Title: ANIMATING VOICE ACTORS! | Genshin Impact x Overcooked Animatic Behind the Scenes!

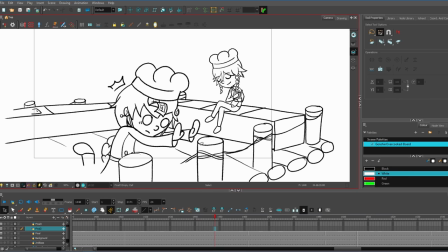11:24 Now here, I made Chi-Chi walk across the deck there, and then she trips and the fries that she chopped fall out of her hands into the water.
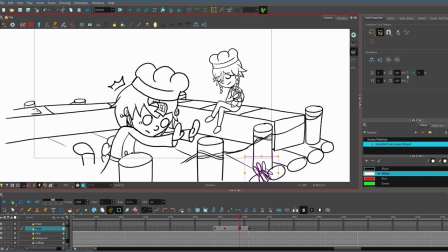11:40 like before i had it so they weren't animated
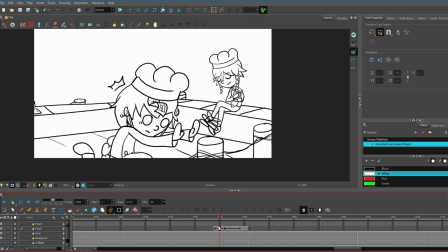11:45 like it was just like speed lines and i would make it like just stuck in the air so you would know that it was moving but it wouldn't actually be moving
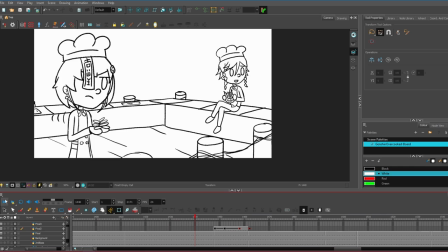11:55 and just didn't look right to me so for the things that are being
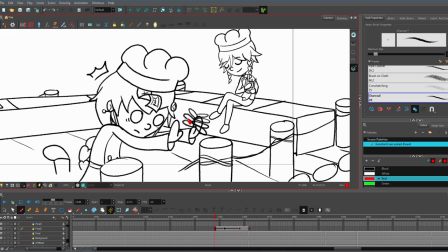12:01 thrown i decided i would actually move them it turned out a lot better that way here
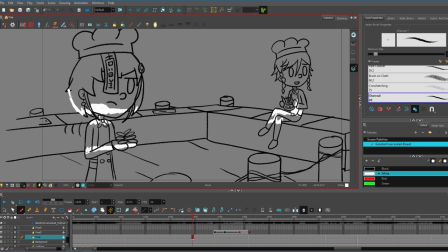you can see more clearly that white layer when I turn off the white of the background.
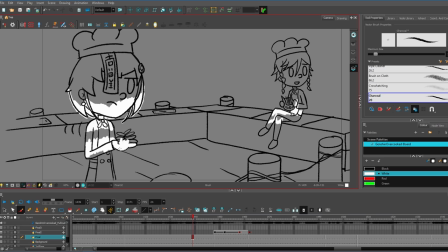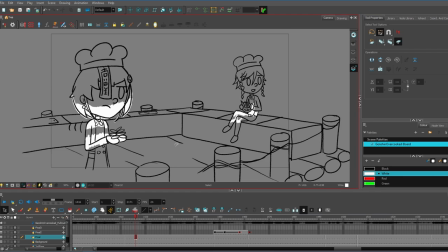And then to move Chi Chi, I had to actually animate her more somewhat.
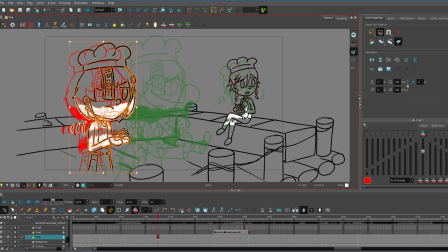12:46 So I turned on the onion skin, which is a feature that lets you see the before frame and the after frame, so that I can move her forward frame by frame and get the consistency you to make it look proper.
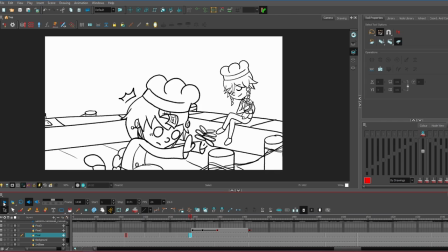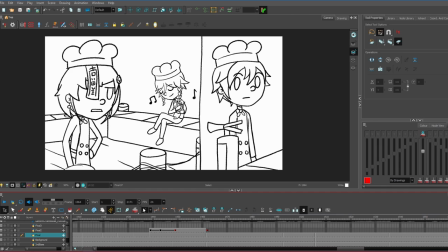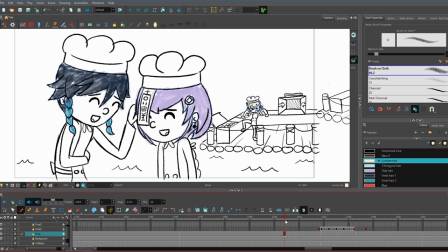13:20 Okay, now for the coloring.
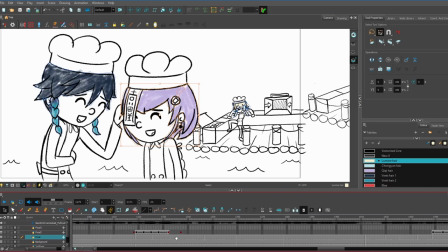13:23 I debated whether or not to color everything because an animatic is supposed to be between a storyboard and an animation.
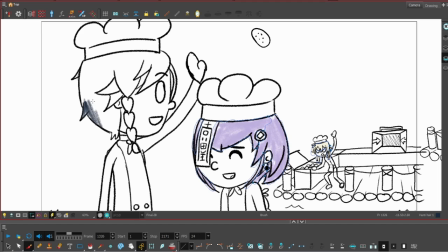13:35 It's halfway in between, so it's not supposed to be super detailed.
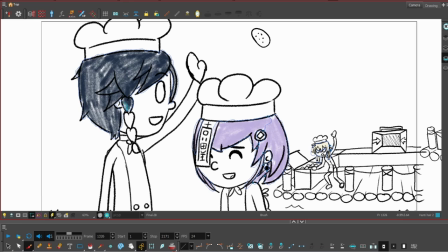13:41 So I did decide to do just the hair. The hair and the food.
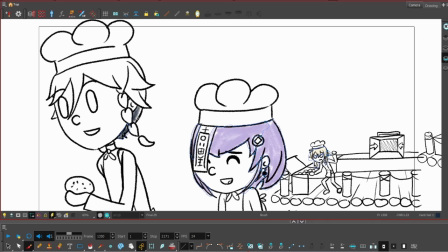13:47 Because doing the hair would make the characters stand out more, and then doing the food would also make those stand out.
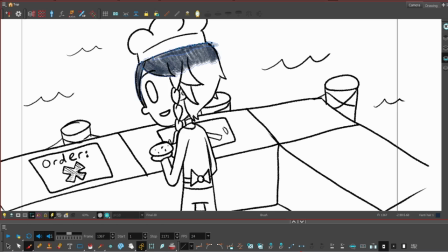13:55 We want to focus on the characters and the props, and then anything in the background that's being used or
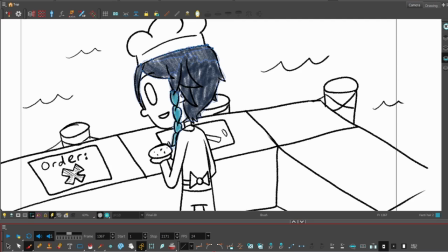14:04 like that's essential to your understanding of what's happening in the shot. I will color that too.
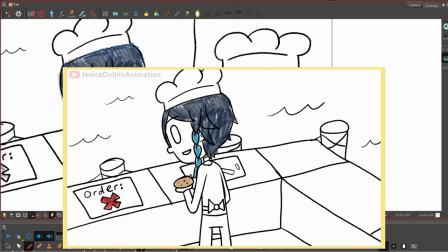14:12 Like the order poster, I colored the check mark when they got it and then the the x was red.
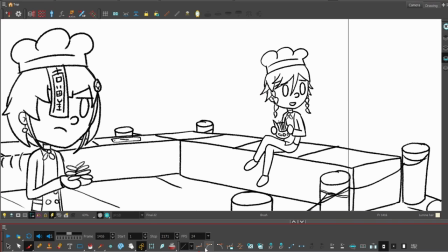14:20 Like just the most important things is what I was worried about.
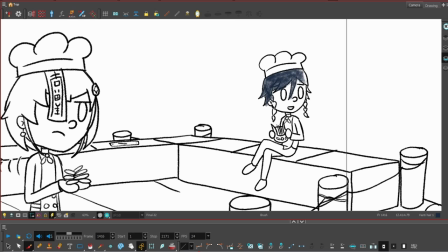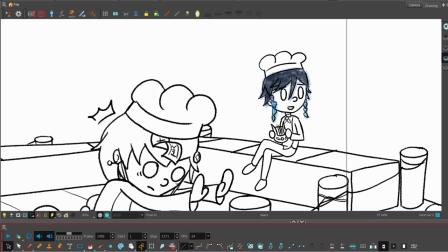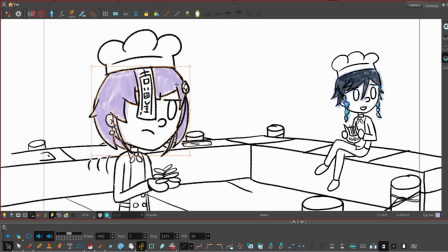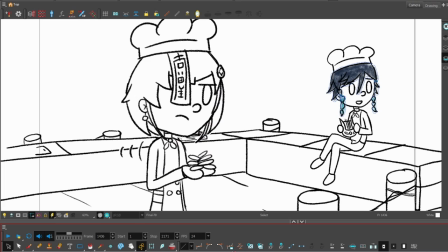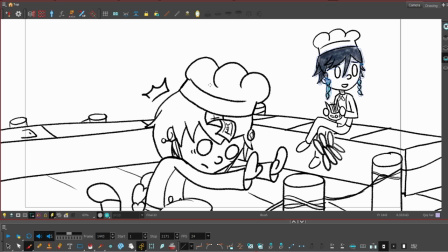14:55 That's all I've got for you today. This animatic was so great to work on. If you haven't seen it for some reason, please go watch it. It's super fun. If you'd like to see more stuff like this, please let me know what you're thinking in the comments.
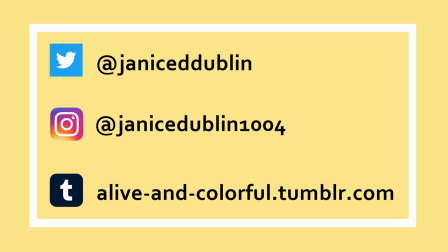15:09 And thank you so much for watching! Subscribe for more videos, leave a like if you enjoyed, and share the video with others who might enjoy it too.
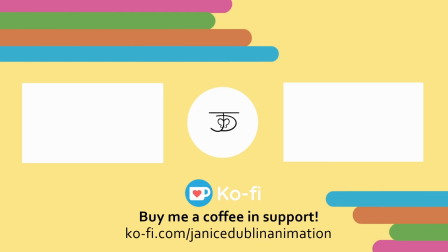15:17 Follow me on social media for updates, and I'll see you next time!